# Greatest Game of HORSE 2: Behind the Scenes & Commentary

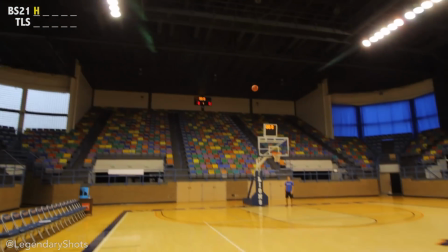4:10 Look at this. We try to include a little more dialogue in this video
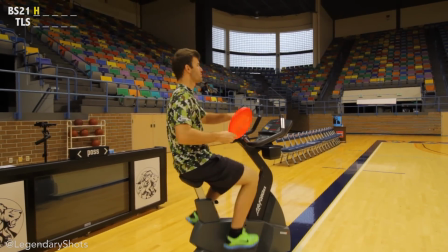4:14 more engaging kind of more personality so got a little bit of funny funny banter here and brody with the the tour de france
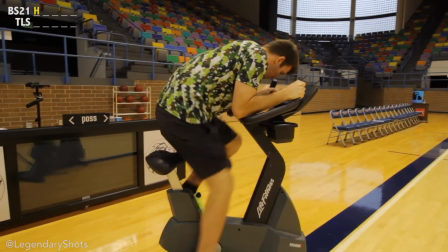4:20 shot and the glide cam in the background that's not from yeah there it is this okay maybe the coolest
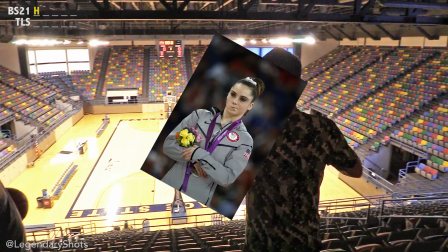4:26 shot in the video a lot of people think i i'm honestly not that impressed by it because he made it so quickly i usually
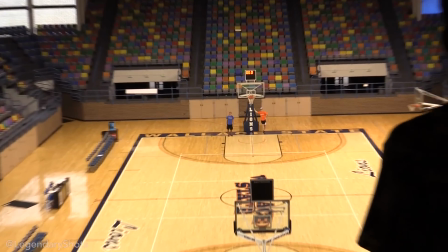4:31 i'm more impressed by the ones that like you know after you try for a bit you figure out how to do it but he's like no i i can
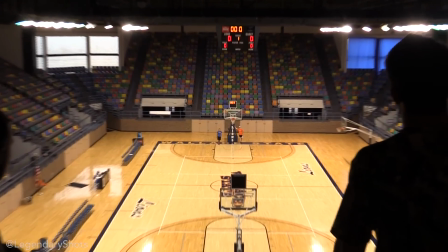4:37 make it yeah this is like 75 yards away guys this is no you know walk in the park here and he just
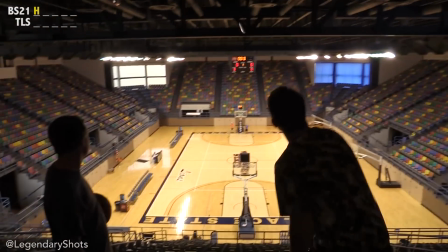4:42 he just flings this man so let's go with it boom look at that look at the curve on it curves twice
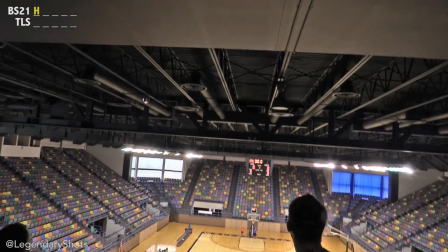4:49 now that's straight dark horse here we go this is this is one of the reoccurring things we always have behind the shotgun for a
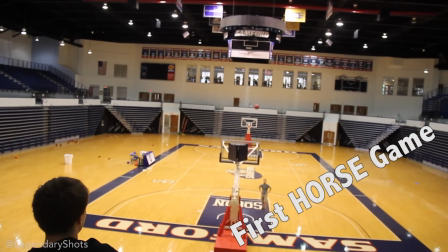4:56 letter because there's you know there's no way to throw that ball you can't even throw it he actually he actually because he wanted to throw it as far as
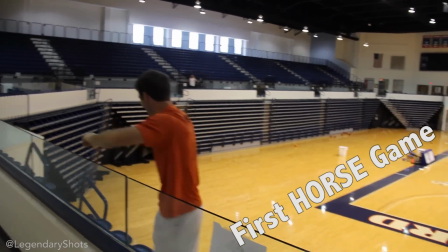5:02 he could you had to put a lot of height on it and he ended up hitting the ceiling
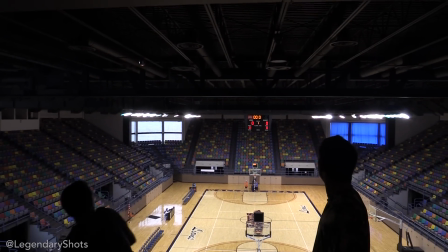5:07 and puncturing the basketball now you can hear like it
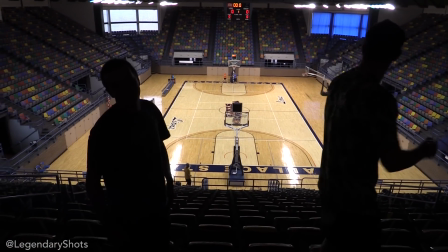5:12 just it's it's really funny we didn't use it for this clip it seemed more definite when he hits the shot clock than like a rafter
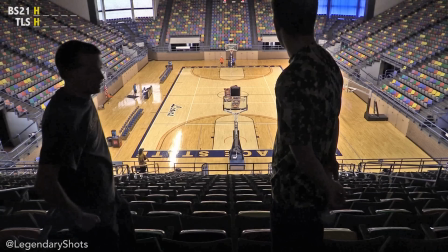5:17 but and it was kind of hard to hear it with the music playing of the ball popping yeah great song by the way love the song for this
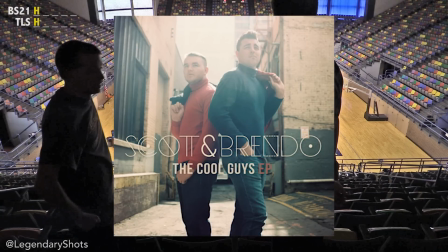5:23 video shimmy fallon by uh scott and brindo it's awesome brody was like i got a song for it i've been saving it for a big
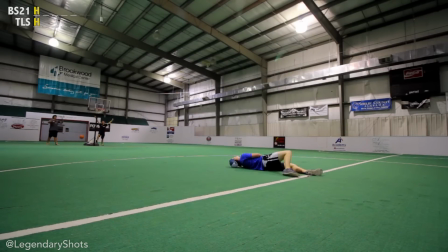5:29 video like well this is as big as it gets man horse games the biggest stage we we edited this entire video like right after we
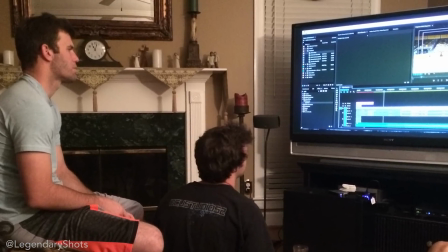5:35 finished filming uh the very last day which was weird because we were all like dead tired and we you know we'll talk more about that in a bit
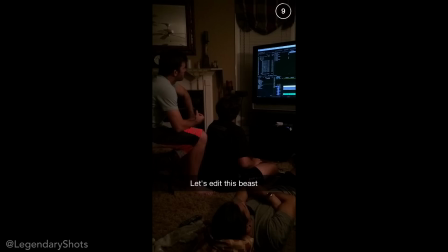5:41 but no it was weird that we still stayed up till 4 a.m finishing this video here's sports blast where we actually give more shout outs to the sponsors
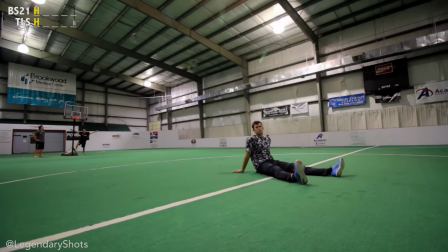5:48 of sports blast man yeah sports brookwood medical center yeah hope you enjoyed academy sports coca-cola i mean we're just all over the place here and this is awesome i love brody with the stone cold like yeah i guess it went in you know here we go i'm back with the lame
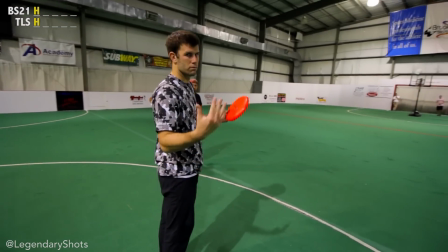6:02 oh it hit the backboard twice and the rim twice that's pretty cool carson have you ever swished a basketball and doing that before probably not
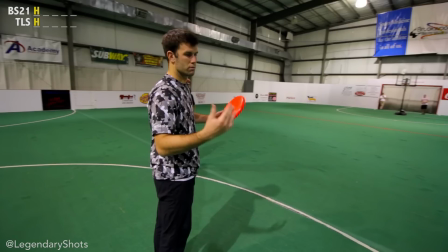6:08 on camera we'll see we'll see how this video progresses but so far i'm over two
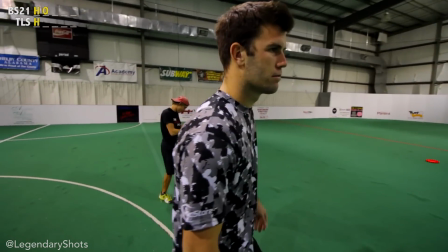6:13 but i do love this that's a great letter like you know because you can kind of kick a frisbee that's why we went the drop kick route because you just can't here ryan talk about something that's a
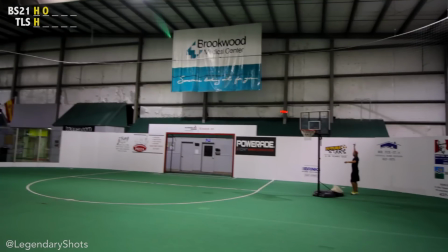6:21 little different about this shot okay and uh there's two versions of horse game two floating around because we had a lot of extra footage so in our version on our channel you will see this shot is not in it because it is a wall ride shot that brody does where he does it
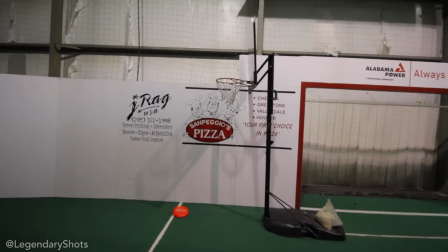6:35 around this curve um it's awesome and it drops into the goal that's a really cool one so if you want check out our version oh go frame by frame
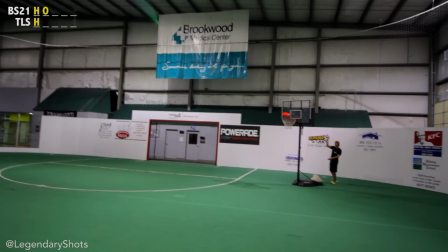6:43 here watch me do like a salute as it goes in oh yeah but um not really salute but i just kind of like that's
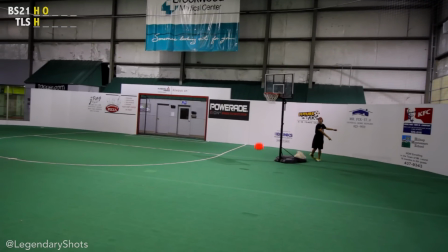6:50 cute you did that i'm full of Adorable things and so is KFC for this whole video. So let's move on.
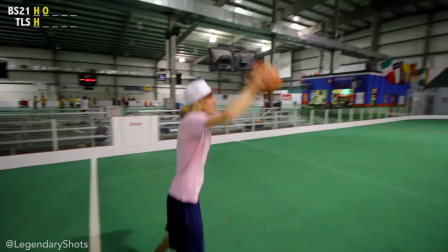6:56 Lil, please talk about this. I love this. Well, I don't really know what was going on there.
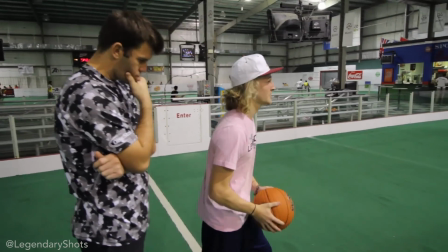7:03 I kind of just did it. You probably blacked out when you had to go that hard, dude. You threw that ball with all your might.
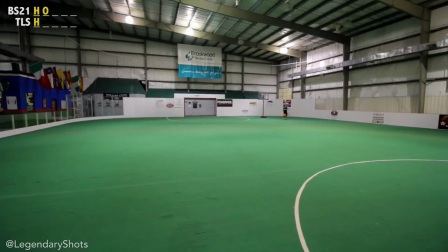7:08 You were trying to make it. So moving on. Lil gets us another letter here. Way to go, bud. And we're moving on.
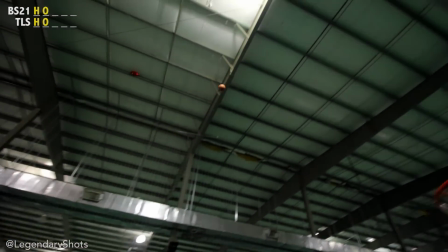7:14 No chance. Here we go. This is awesome. All right, as you know, in a game of horse, you only get one try.
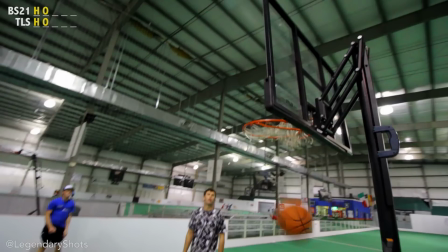7:19 And typically for our videos we're not good enough to make it one try But here John Massey actually makes it one try And you can see right here as we play it forward That he says something
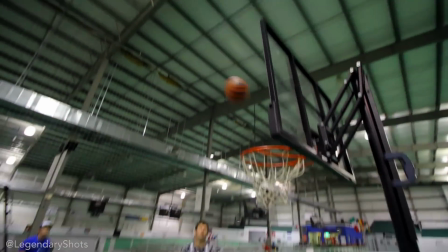7:28 And actually what I love here is Brody's reaction as well Yeah go back to watch his jaw drop What?
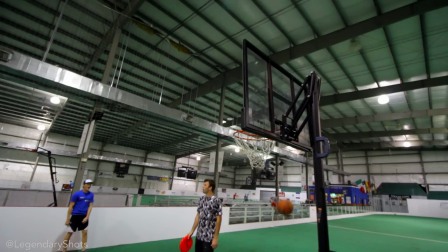7:34 And he looks at John like wow Because this was actually first try John just sunk this one And John puts his arms out, yells first try And we edit it out because that's just not what you say at a horse game
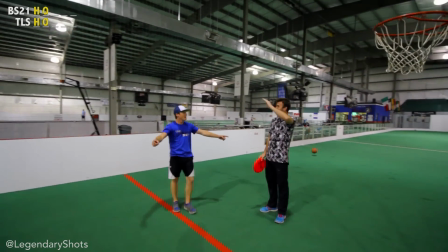7:43 Everything's supposed to be first try John Massey
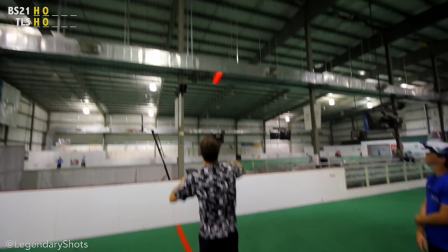7:47 And here, John Massey is full of awesome things to say, for this shot he's been dying all weekend to say, you think you're fancy, huh?
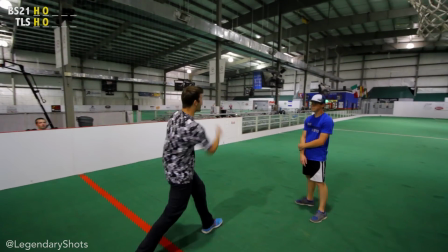7:53 So he finally got his chance to say it here and he'd just been on repeat with that little catchphrase.
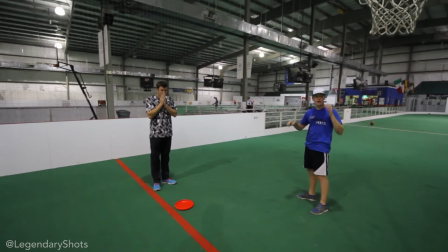7:58 Hey, is John going to be in frame when he says who you fancy, or is he? Oh yeah, I'm saying that. Oh, you're fancy. You good?
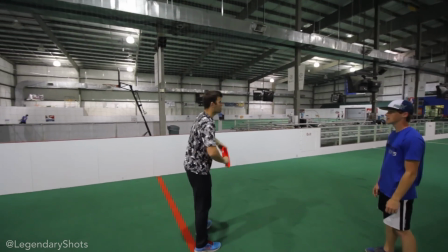8:04 You're fancy, huh? My favorite. You're fancy, huh? Watch out.
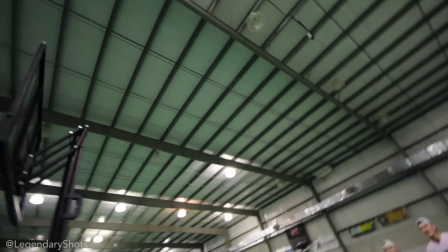8:09 Maybe wait until after he makes it to like mock him. You're fancy, huh?